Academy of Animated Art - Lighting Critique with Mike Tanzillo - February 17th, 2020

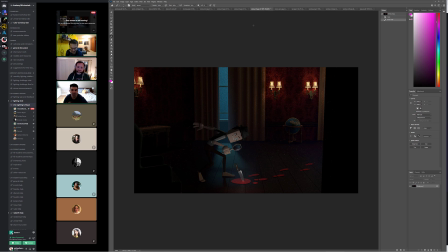Yeah, and then this, I think this one you can push up to the brighter values of this other one too, to get them to kind of feel like they're in the same space.
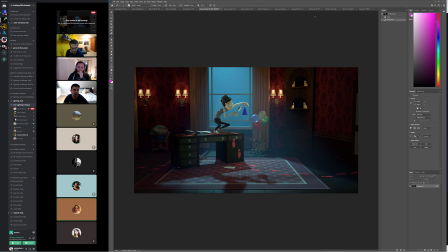So, all right, okay, last one. We have Wen Hui.
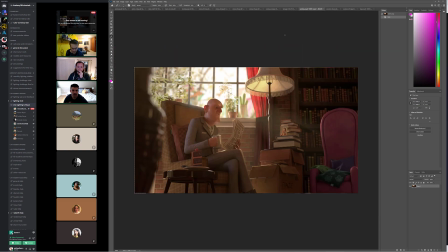So we've got a couple reference points here, and then the old man from the Redshift course. Oh, we've got a little pic. Oh, this is sad now. There's now another lady in there. Oh, that made it sad.
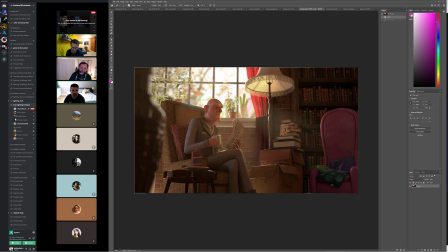But it's cool. Like you're definitely trying to add some new elements. Like he now has a brick wall, and some other stuff.
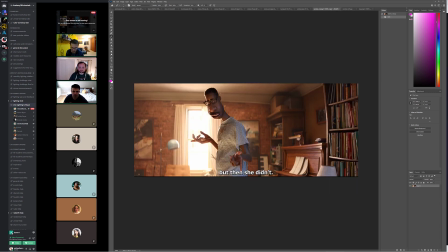I do think that overall, like if we're looking at this reference, I do think that the window light on the character can be much brighter,
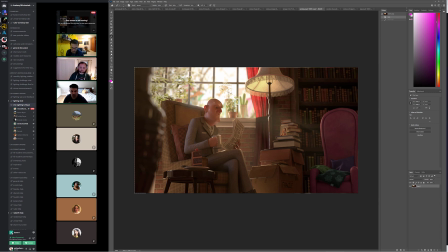and much more influential around the edges and kind of in through this area. Where right now he feels totally in shadow, and I would like to see a little bit more of that light influence on the character. What do you guys have? What do you think?
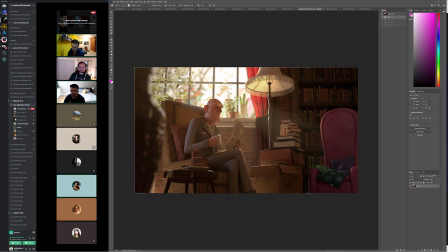Yeah, so I think somebody mentioned it too, but the image on the window or the sky dome, whatever that is, I think it's more likely that it would be like completely blown out. Yes. Instead of having all the shapes. Yeah, totally. Yeah, I think that's like the main thing.
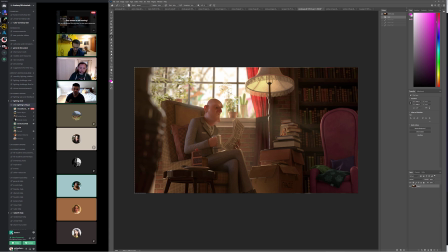I love the idea with the like red couch sofa, and yeah, the picture did make it sad. It made it sad. It made it like the opening of Up. Ugh, I can't watch that. Yeah, I wonder if there's a way to highlight the photo a little bit more,
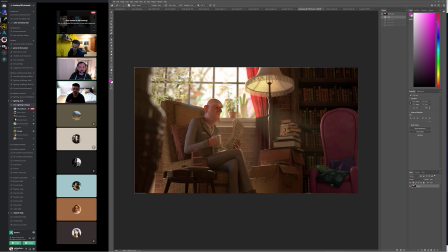and then I wonder if there's a good reference from Up of the empty chair, because I know they're using a reference of them together, but I know there's also some shots. Yeah, it's definitely like the lighting and the mood is definitely different when she's not there, you know. So the reference, it would be nice to get a reference from Up without her,
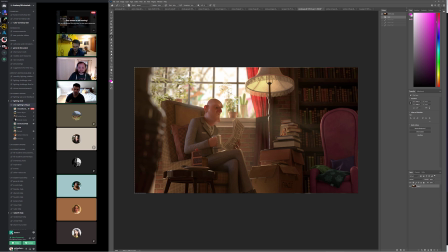to try to match that mood because that's what's going on here. Unless like she's fine and we're just being sad. No, I mean like there's a lot to read into this between the picture and the like, because the picture changes the context to me anyway a lot.
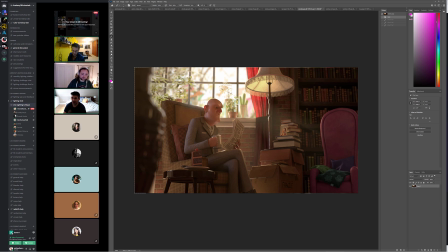Like he's probably gonna have to move now. Like there's a lot going on there once you add that. Like that's the amazing thing about what we do. You add, and maybe I'm just adding my own nonsense into it, but like you add one little element, and like I said, it changes the context entirely.
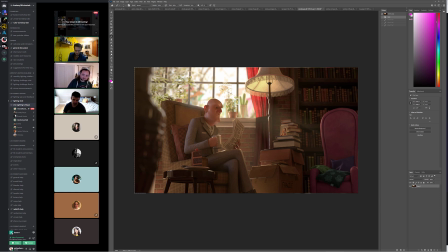So now it's like about this, this person who lost their spouse. Again, totally reading too much into this, and now they're like having to downsize or move into a retirement home or like need extra help or something, and he's like putting it off by just reading this paper.
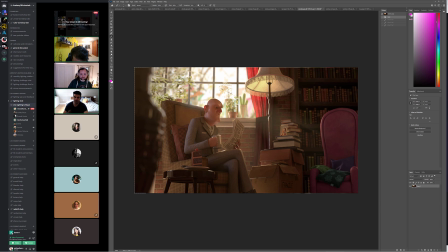The other thing visually about it that I'm seeing is that like I like the specularity on the skin, and I think it feels a little bit strong right now. It feels a little like he's a little sweaty, but I do want to see what it looks like when we add more key light on there, because I think that might help out.
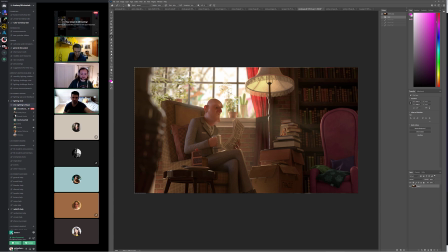Yeah, and like what Diana said too, just like framing up the image a little more so we can see more of that other chair. Yeah, and like this might be just personal opinion, but with the chair that he's sitting on and the couch and the brick wall on the left, I feel like that area is a little bit busy in terms of all the different patterns.
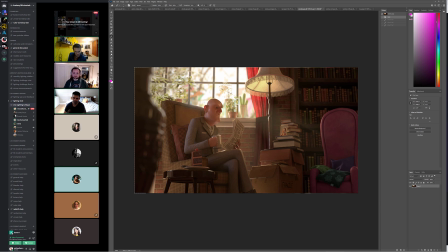And I think it would be nice for the eyes to like travel to the little green cushion like on the other chair instead of sort of, I don't know, my eyes kind of went to that area with all the lines and patterns.
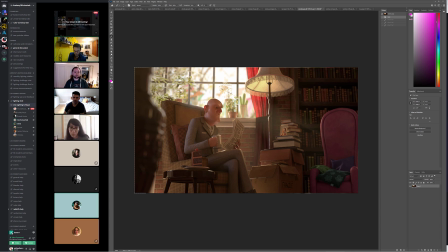Yeah, for sure. Just an idea. Yeah, I mean, it definitely looks like there's like some uplighting on that brick wall in that bottom left corner. Yeah, for sure. And then I was noticing that the cake almost looks like a flat plane right now.
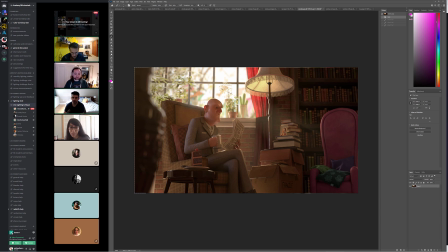That cake is tricky. If you try to light it before, it's hard. It's hard to get good shaping on there. It's about like getting a little subsurface on the cherry, and then just like it's like Jordan, you were doing this. You did a really great job with the cake of like kind of wrapping the light around it too.